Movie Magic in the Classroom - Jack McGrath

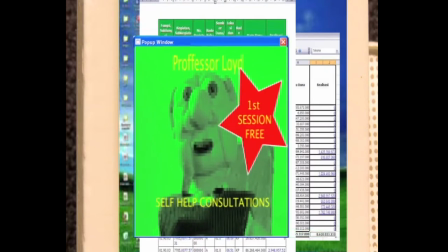5:20 of his new bestseller a journey inwards is a journey onwards hi jason
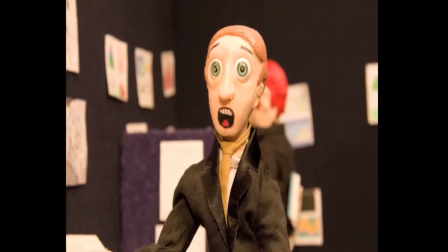5:26 oh um good morning uh alexa not working too hard i hope no
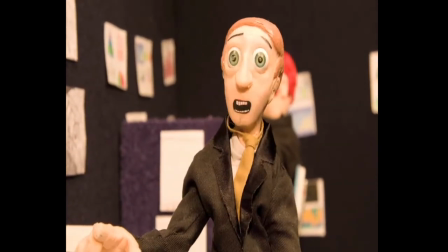5:33 no no just going through the uh ctr invoices and matching them to the current
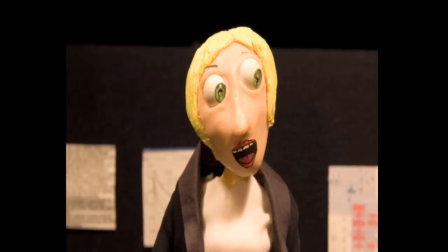5:39 uh financial data oh well that sounds great i better leave you to it
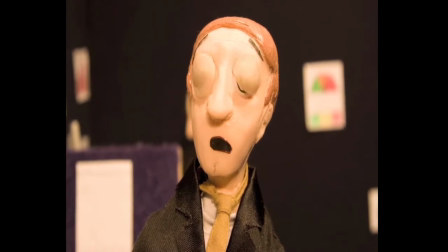5:45 then Yes! Better get back to work! Okay, well I guess I'll see you around then, hey?
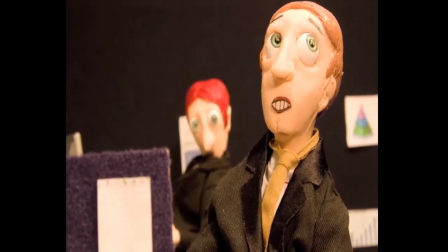5:54 Yeah, yeah, I mean, as we both work at the same place, we'll probably bump into each other!
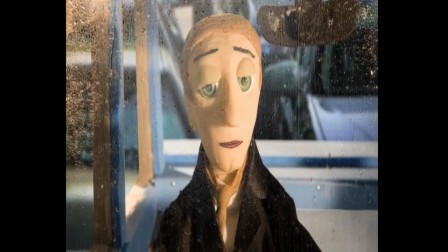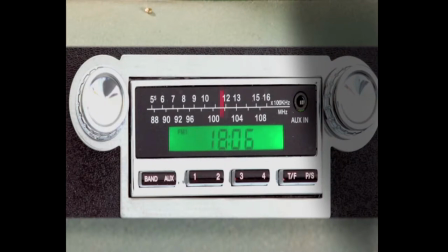6:10 Okay,
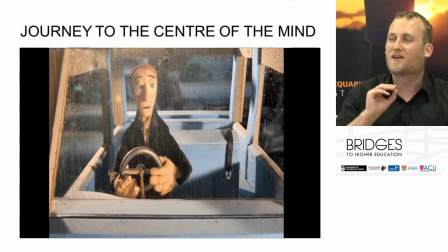6:13 I'm just going to stop that there. So anyway, the film goes on, took a long time to do, but a lot of the time went into planning those shots and the reason I did that is because
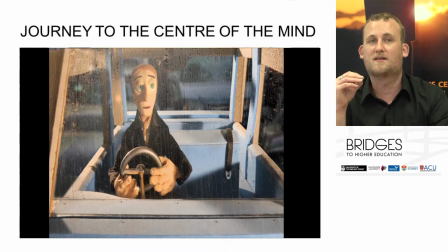6:22 the emotion and the feeling of that scene comes from a particular order of shots. Now shots are every time the camera changes angle or changes place we call those shots and it's a montage of those shots a kind of a puzzle piece of
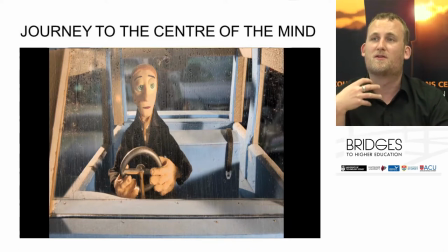6:38 combination of those shots which gives meaning to the story so the way that I I created that kind of awkwardness and that nervousness and that boredom of Jason, the character in Journey to the Center of the Mind, had a lot to do with the kind of shots. And I had to plan all that before I started animating.
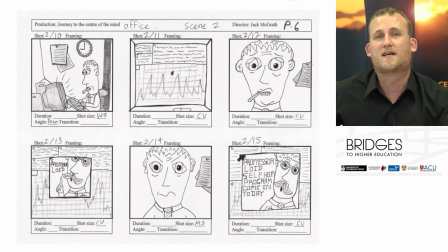6:55 This is one of the storyboards, there's actually 55 pages of storyboards, but I'm just going to show you a few, don't worry. You can kind of see that a storyboard is divided up into these different boxes.
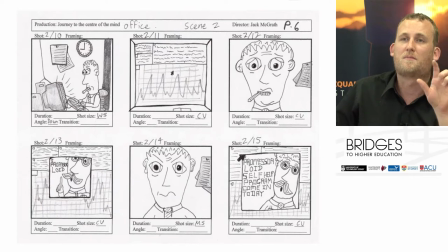7:06 So it's a little bit like a comic. these boxes are called panels and every panel represents a different shot okay so I've planned out the different shots and you can see where it says shot size on the bottom right hand corner of the panels and I've got a WS CU CU CU MS
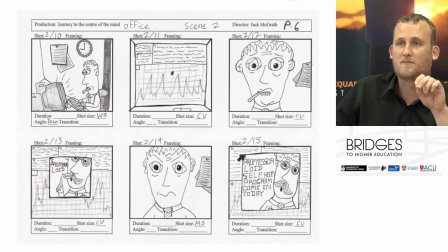7:23 CU so that's the abbreviation for the kind of shots that I'm using so wide shot close-up close-up close-up mid shot close-up I'm gonna have a bit of a more of a detailed look at those different size shots and you can see I've kind of drawn out roughly what actually
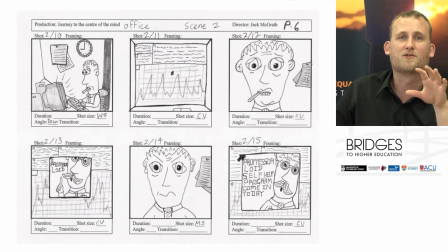7:38 happens in the story. Now the storyboards don't have to be perfect drawings, it's not actually about great illustration, it's about just making your ideas clear so if you work on a production with other people you're able to share your ideas and communicate your ideas and that was very important for the film Journey to the Center of
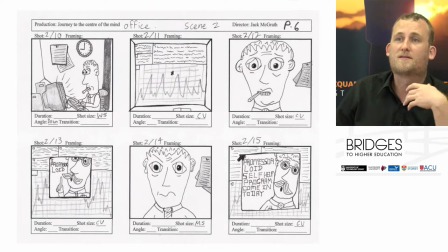7:54 the Mind because there were 27 other people working on it and so when I was directing I had to be able to say you know this is what the shot looks like okay so it became a visual communication tool and also helped me plan for the production.
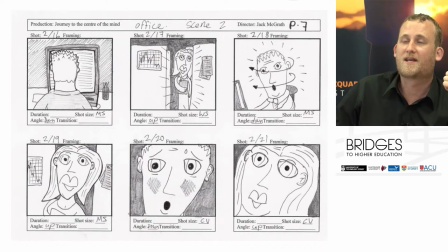8:05 So here's a few more alexa enters jason turns around and we have this awkward exchange between jason and alexa which was very very important the close-up which i'll talk about later for this scene and
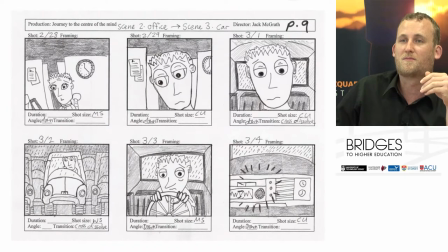8:18 then we have later jason in the car and that's where i stopped the example so shot sizes
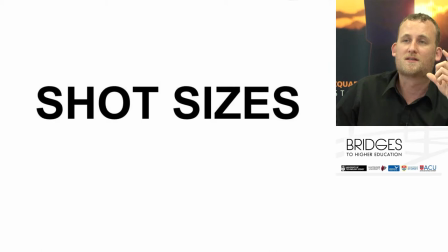8:23 okay so shots are always going to be different sizes and the different sizes have different meanings they have different effect
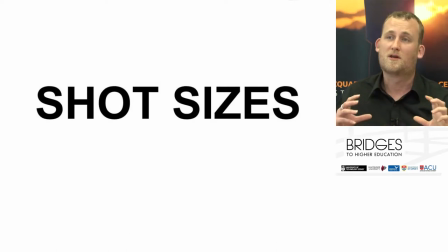8:30 on us as the audience and it's the combination or the ensemblage of how you use those shots that gives meaning.
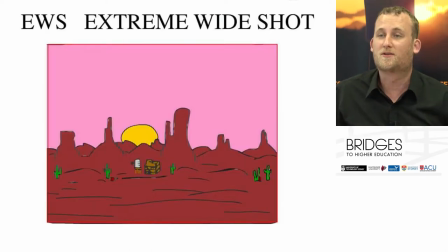8:39 The extreme wide shot, this is my little Wild West example drawing, the extreme wide shot really, really, really wide so that we can see the whole environment, in this case we can see the desert, so that's where our film is set. An extreme wide shot sets the location,
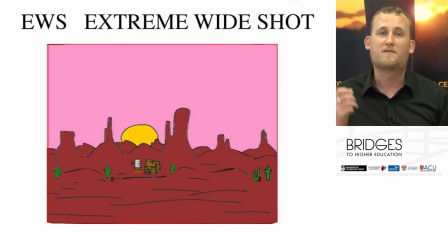8:59 it's what we call an establishing shot and most Most of the time films start with an establishing shot and the reason this is, is because the audience wants to know where the story is happening. They want to first be introduced, they want to have a bearing, they want to have an orientation to where the story is going to take place.
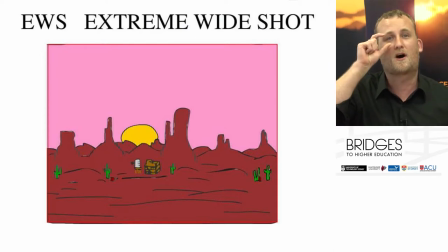9:14 If the story started with a close up of somebody's eyeball, the audience would feel disorientated. That would kind of be weird actually. So we need to see where we are, extreme wide shot. shot.
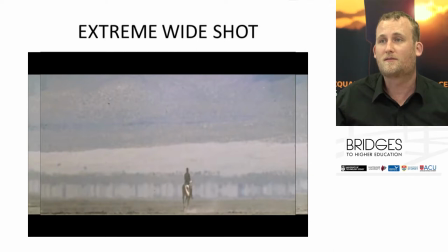9:26 Then here is an example from a film called High Plains Drifter. This is an extreme wide shot. It's so extreme that the little guy on the horse is this tiny little part of it.
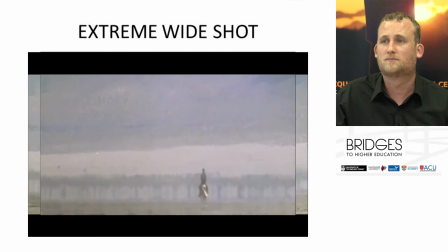He is dwarfed by the landscape. It shows the vastness of the landscape. You see the heat waves. That's the extreme wide shot. It shows the vastness of the desert compared to the subject, to the character.
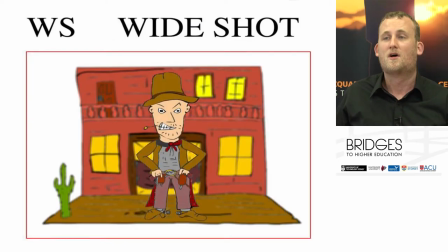10:04 Okay, then we have a wide shot. Okay, so a wide shot shows the location. In this case, we can see the saloon behind my little cowboy drawing, but it also shows the character. So it introduces the audience to the character. So if you see the character in full with the gesture, in this case, hands on the hips, maybe hands on the guns, ready to draw his guns.
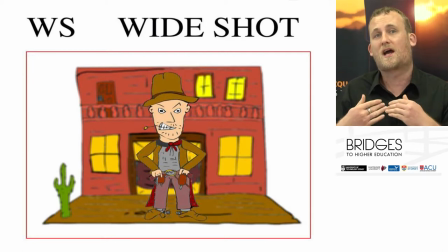10:22 Okay, we see the background and we see the character. So that's a wide shot. We know where we are, okay? We can't see a lot of detail with the character, but we can see the character in the setting, and in which case in front of the saloon in Wild West.
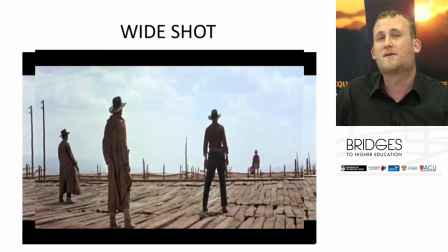10:35 Here's an example from a film called Once Upon a Time in the West where we see the wide shot but we also see the wide shot from different angles, behind, in front, but in this case it was important to see the wide shot because we wanted to see where these characters are, in this case they're at a station on a platform, but we also want to see the gesture of the characters as well.
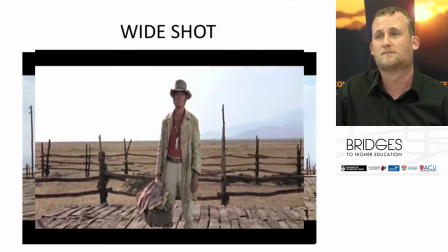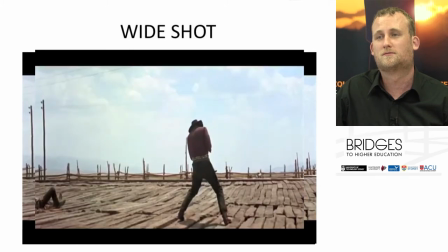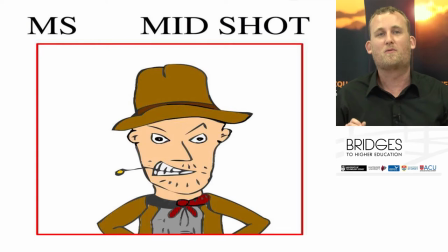11:07 Okay. Mid shot. shot. The mid shot or medium shot, MS, it is kind of like an in-between. So you can see the character's face now. You can see a little bit of the gesture because you can see kind of from the shoulders up just like what you can see with me.
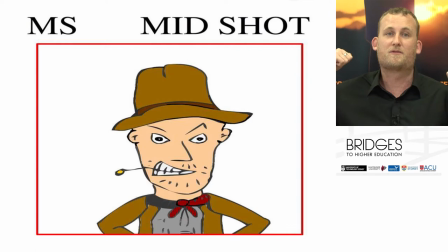11:22 This is a mid shot now. So you can see that, but you can also see some of the background as well. So you know where the character is, but you get to see their face. So you can see a little bit of a feeling in the face. And I'll talk about why the face is important when we move to the next shot.
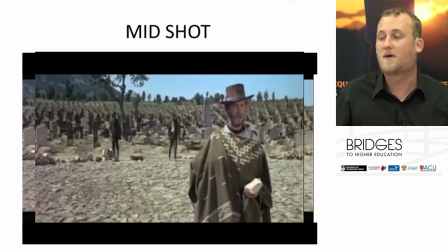11:36 So here's a mid shot. This one is from Good, the Bad and the Ugly. We see a few mid shots here. Shoulders to the top of head.
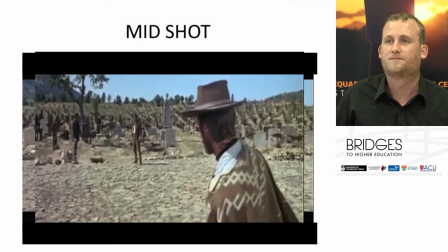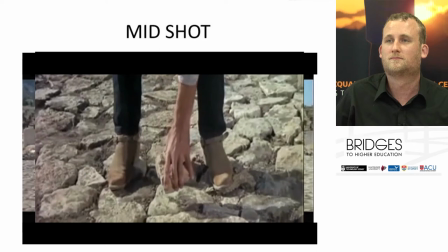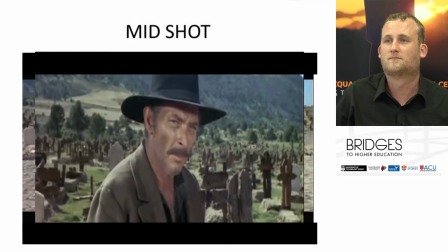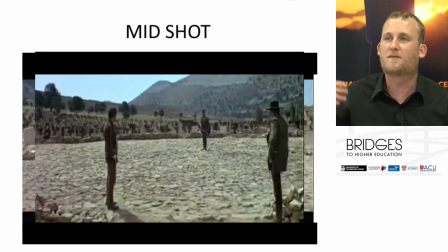12:05 This is a wide shot again, but back to mid shot.
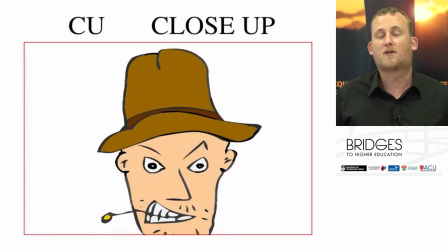12:12 Okay, the close up. Okay, the close up is very, very important because it shows the character's face. And the reason why showing a character's face is so important is because it shows the emotion. So as human beings, we read each other by looking at each other's faces okay so when you go outside in the playground and you start looking
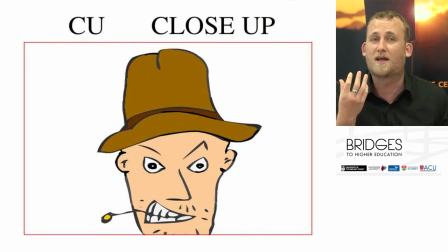12:30 at your friends and you see your friends got an angry face or your friends crying or you know friends sad excited you're able to read their emotion by looking at their face right sounds obvious but that's how in filmmaking we're able to identify with the characters okay so we know how a character's feeling
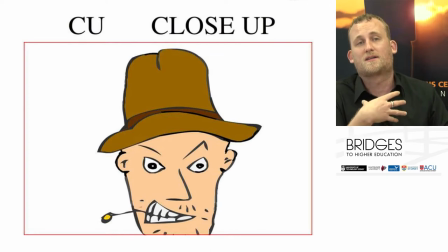12:46 in that situation and it makes us empathize it makes us identify with that character okay That's why we need to see the face. So the close up doesn't show any of the background, but it shows the face.
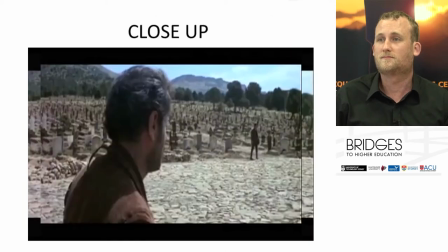12:57 Very important for this next scene from the same film.
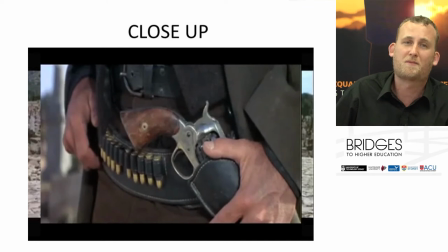13:08 Close up on the gun.